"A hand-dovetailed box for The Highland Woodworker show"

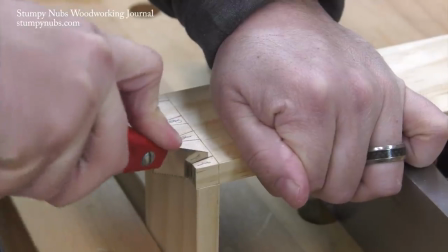I think this has become even more of a factor with the younger generations in the age of social media,
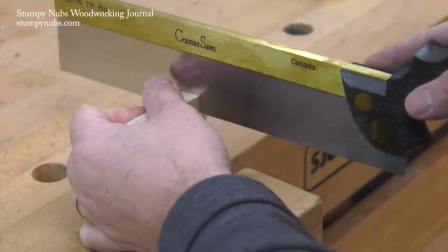so maybe the more seasoned viewers out there don't see it this way, but people nowadays do not communicate the same way as they used to. Everything is in little bites and snippets. Watch a television show from the 80s they used to film those with one or two cameras now every scene is shot with 15 different angles that are constantly changing because anything that's on your screen longer than a few seconds is considered too boring and we just move on to the next shiny object
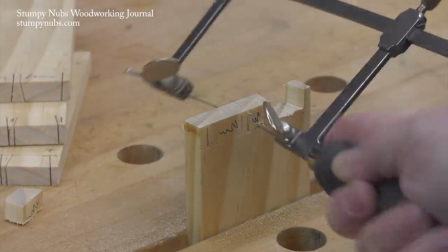these are some of the things that we have to think about when we make any video but even more so if
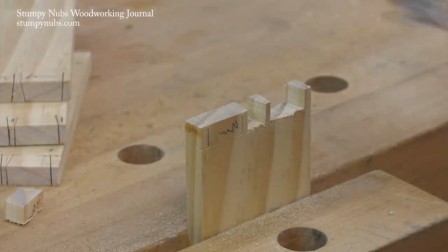we're producing a commercial like this because every second counts i can't afford to spend 10 seconds on one shot. That's like a third of my run time. I need two or three seconds here, two or three seconds there.
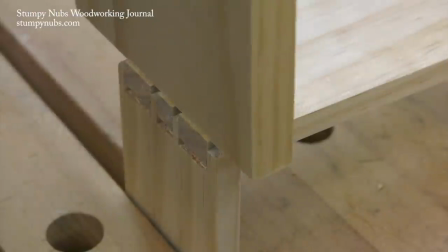You'll see what I mean when I start editing this. Fortunately, my dovetails fit together reasonably well.
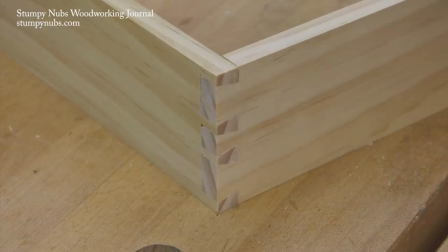There are a few flaws, but they'll be easy to hide when I glue it up. Now at this point, I was short on time,
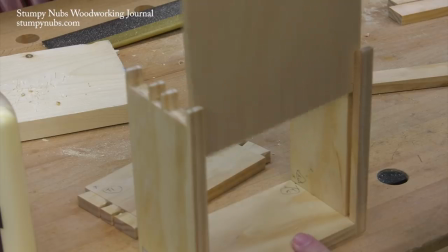so I used the table saw to cut the grooves for the box bottom and that carved top that I envisioned, it's not happening.
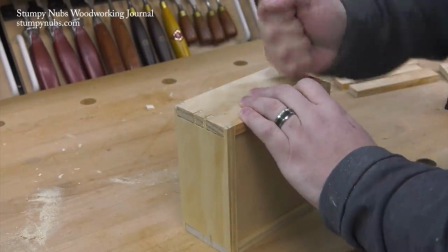I actually consider just scrapping this whole box and using older
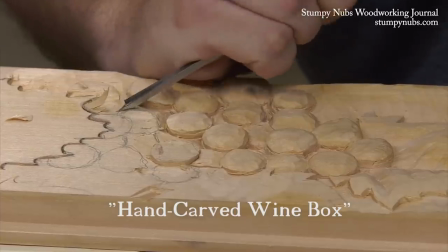footage from a carved wine box that i made a couple years back that was hand
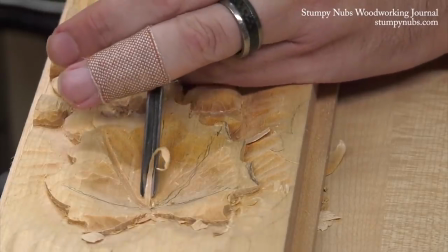dovetailed and the top was carved right on the same bench but i used that box
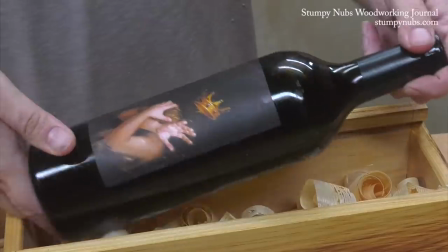in the torment commercial in last season's highland woodworker episode so i
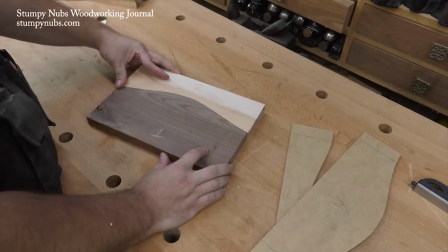didn't want to use it again this is a piece of maple and walnut i glued together for a video about making complementary curves with
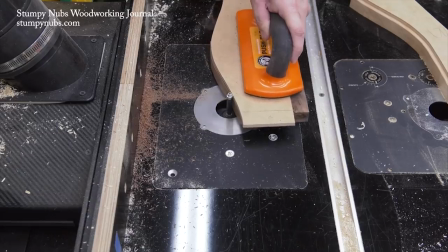a router bit a couple years ago i had it sitting around ever since because it just was too cool to throw away and now i'm glad i kept it
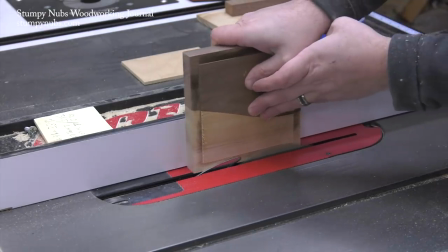because i cut a rabbit on the underside so that it would fit in the top of my box and then i put a profile on the edge
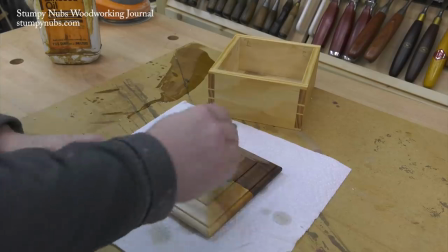at the router table and now i have a nice looking top in about five minutes instead of like five days worth of carving i only need
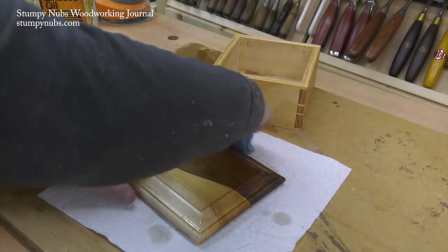a quick finish to bring out the color in the wood for the video so boiled linseed oil
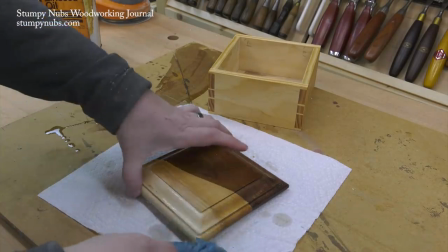will do just fine i can always go back and add some shellac or wax if i want something a little more durable
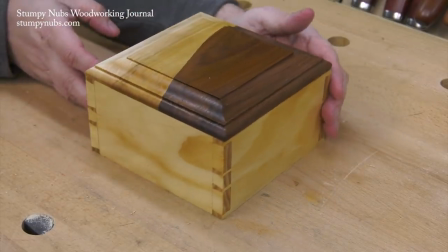later. For most woodworkers, the project ends with the finish, but I'm making a video, so my work has just begun.
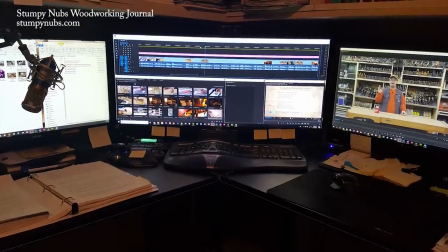All this footage is loaded into the editing station where every second gets scrutinized.
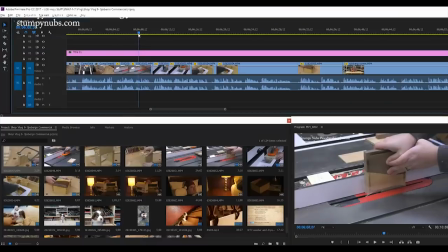If this was just a tutorial video, as we usually make, I'd say around 50% of the build footage would be cut out.
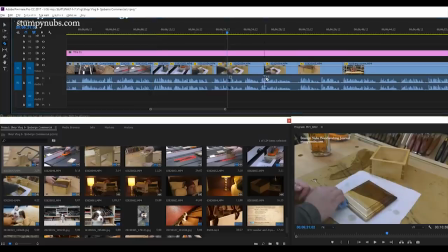But here I'm producing a commercial that has to tell a story in 30 seconds, so more than 99% of all the build footage I shot will never make it in this video. To understand why, you have to understand the story that we're trying to tell.
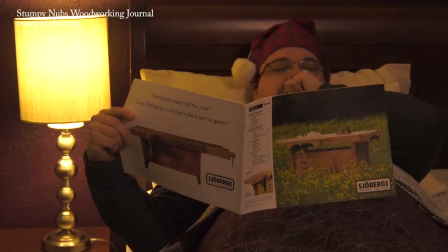A stunningly handsome woodworker, who's obviously a professional model, goes to sleep after reading a Joburg's catalog.
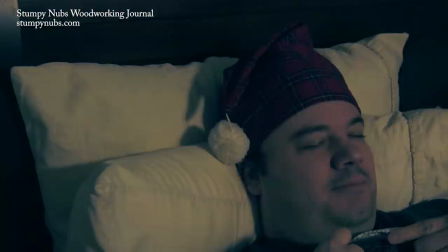Yes, the old-timey sleeping cap is a nice touch. Thank you. The rest of the commercial is a dream he's having. It would have been boring if he had just dreamt about the step-by-step of building a box. I wanted something whimsical.
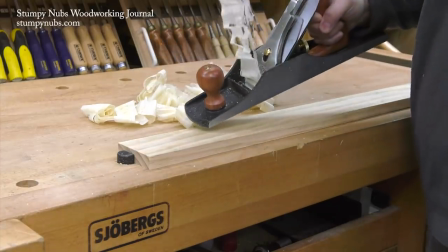So we shot footage of plane shavings coming off the wood and falling through the air, and when you set this to slow,
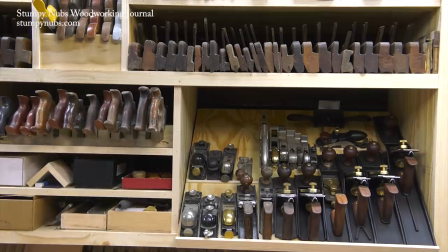sleepy background music, it kind of gives the idea that someone's really reveling in his work. But I also had to show how the bench itself is instrumental to this process,
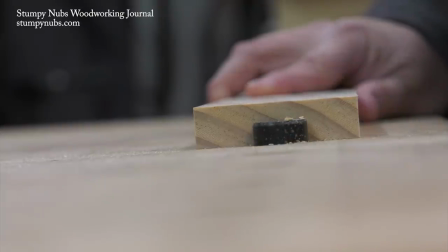so we shot more b-roll of close-ups of the bench's clamping features.
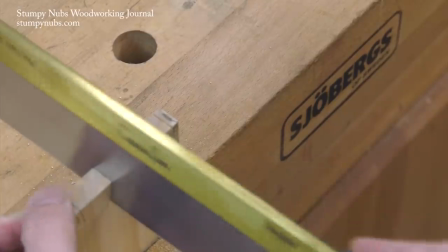That left only a little bit of time in the 30 seconds for the box itself,
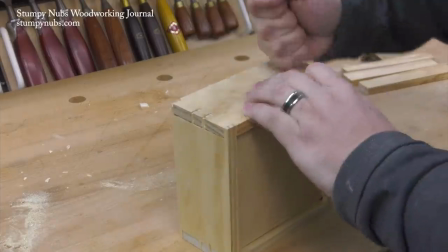just enough to show you can actually make projects on the bench and not just shavings. Now here's the difficult part, closing out the narrative.
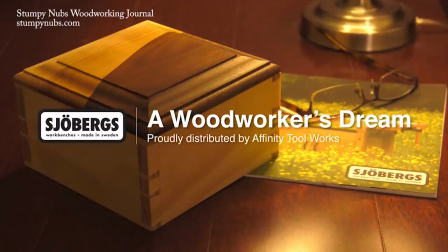The box appears on the nightstand next to the bed when the woodworker wakes up. This implies that with the right bench, your woodworking dreams can come true. But in order for that to work, the viewer has to know that the workshop sequence he just watched was a dream, not just something the guy got out of bed and did during the night.
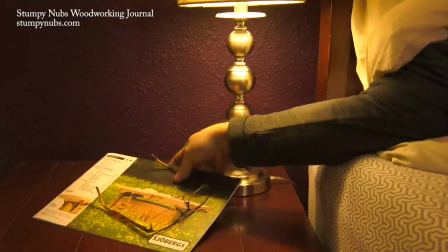So to help reinforce that idea, I used a common dream sound effect,
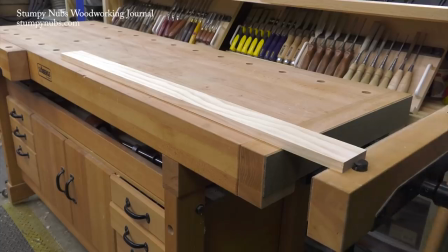a circle transition, and a change to the sleepy dreamy music to begin that dream sequence.
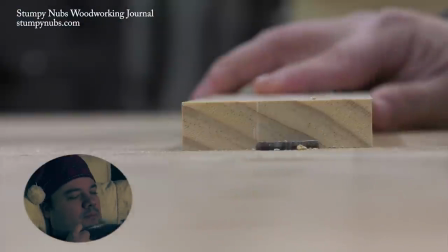The first version also had the sleeping woodworker down in the corner so you could see him still sleeping while this was going on
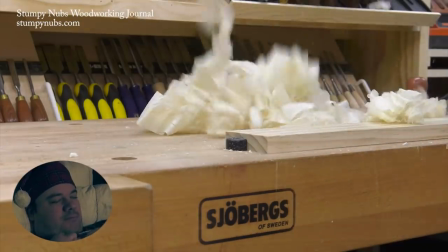as if the main frame was a dream bubble like you'd see in a comic strip or something like that. It was determined though to be too distracting so it got axed from the final version. In fact, we went through several versions sending them back and forth between us and Joe Bergs fussing over every second.
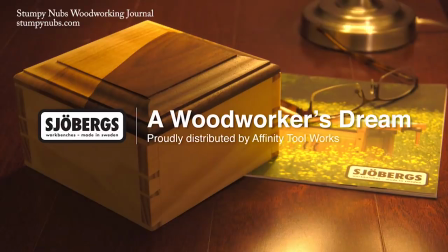For example, the title at the end has to be on the screen long enough for people to register that there's something new on the screen and then to read the text. I really wanted at least five seconds for that, but every second used here had to be taken from elsewhere. I had to settle for four seconds,
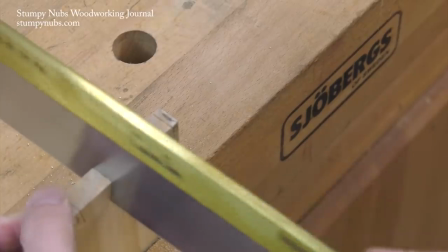and that was only after trimming the actual box build footage down to just nine seconds out of like two hours of footage. These are the challenges that are unique to a commercial for a show like The Highland Woodworker or even if it were for television. In a regular video, I just fuss over the number of minutes, not the number of seconds. So here's the final version.
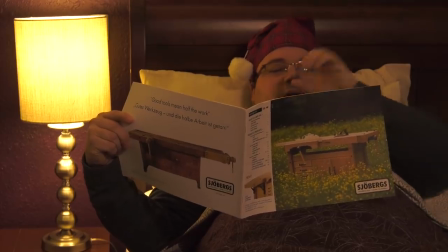I think it came out pretty nice. It tells a memorable story about a man in his dream workbench in just 30 seconds.
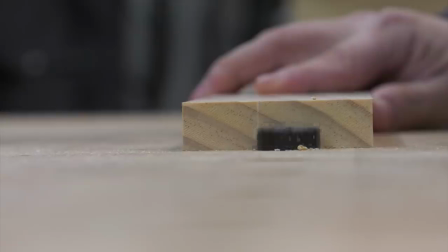That's no easy task, as you just saw.
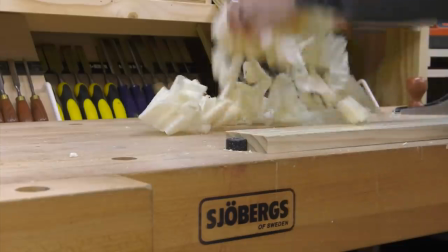And while this isn't the sort of thing that we typically make, the process I went through illustrates what goes into creating woodworking content that people will actually watch,
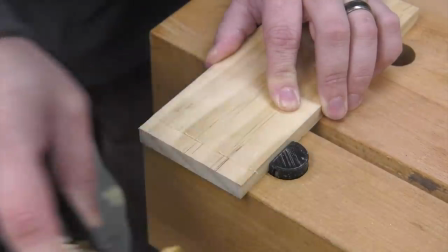benefit from, and that pays the bills so we can keep making it. Someone in my line of work has to be more than a woodworker.
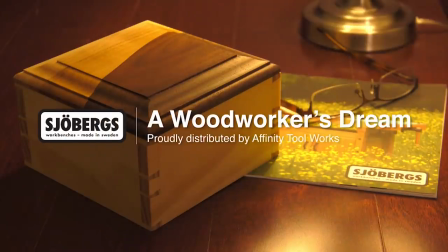We have to be writers, directors, producers, editors, graphic designers. We have to understand marketing and social media and we have to endure all the folks who think making a commercial like this is somehow selling out. Those folks make me laugh because they'll watch television where seven out of every 20 minutes are commercials for some stuff that you don't even want. It's just random stuff they're trying to hock to you. But if I put a 15-second ad at the end of a video that actually taught you something useful and that ad is about a brand or product that you are actually interested in because it relates to the content of the video well they just go nuts whatever we all have to make a living and i hope this video has given you some honest insight into how i make mine now it's time to sit back and have yourself a cold one
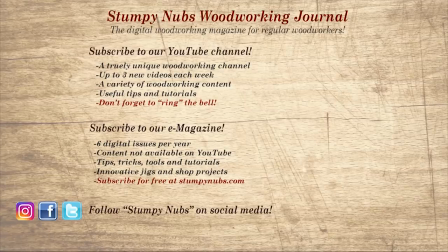because you've earned it my friend wait don't go yet if you're new here please subscribe and remember to ring the bell i would really appreciate that give us a thumbs up or better yet leave us a comment. I always read them. And be sure to check out the latest issue of Stumpy Nub's Woodworking Journal. It's always packed with tips, tricks, and tutorials designed to make you a better woodworker.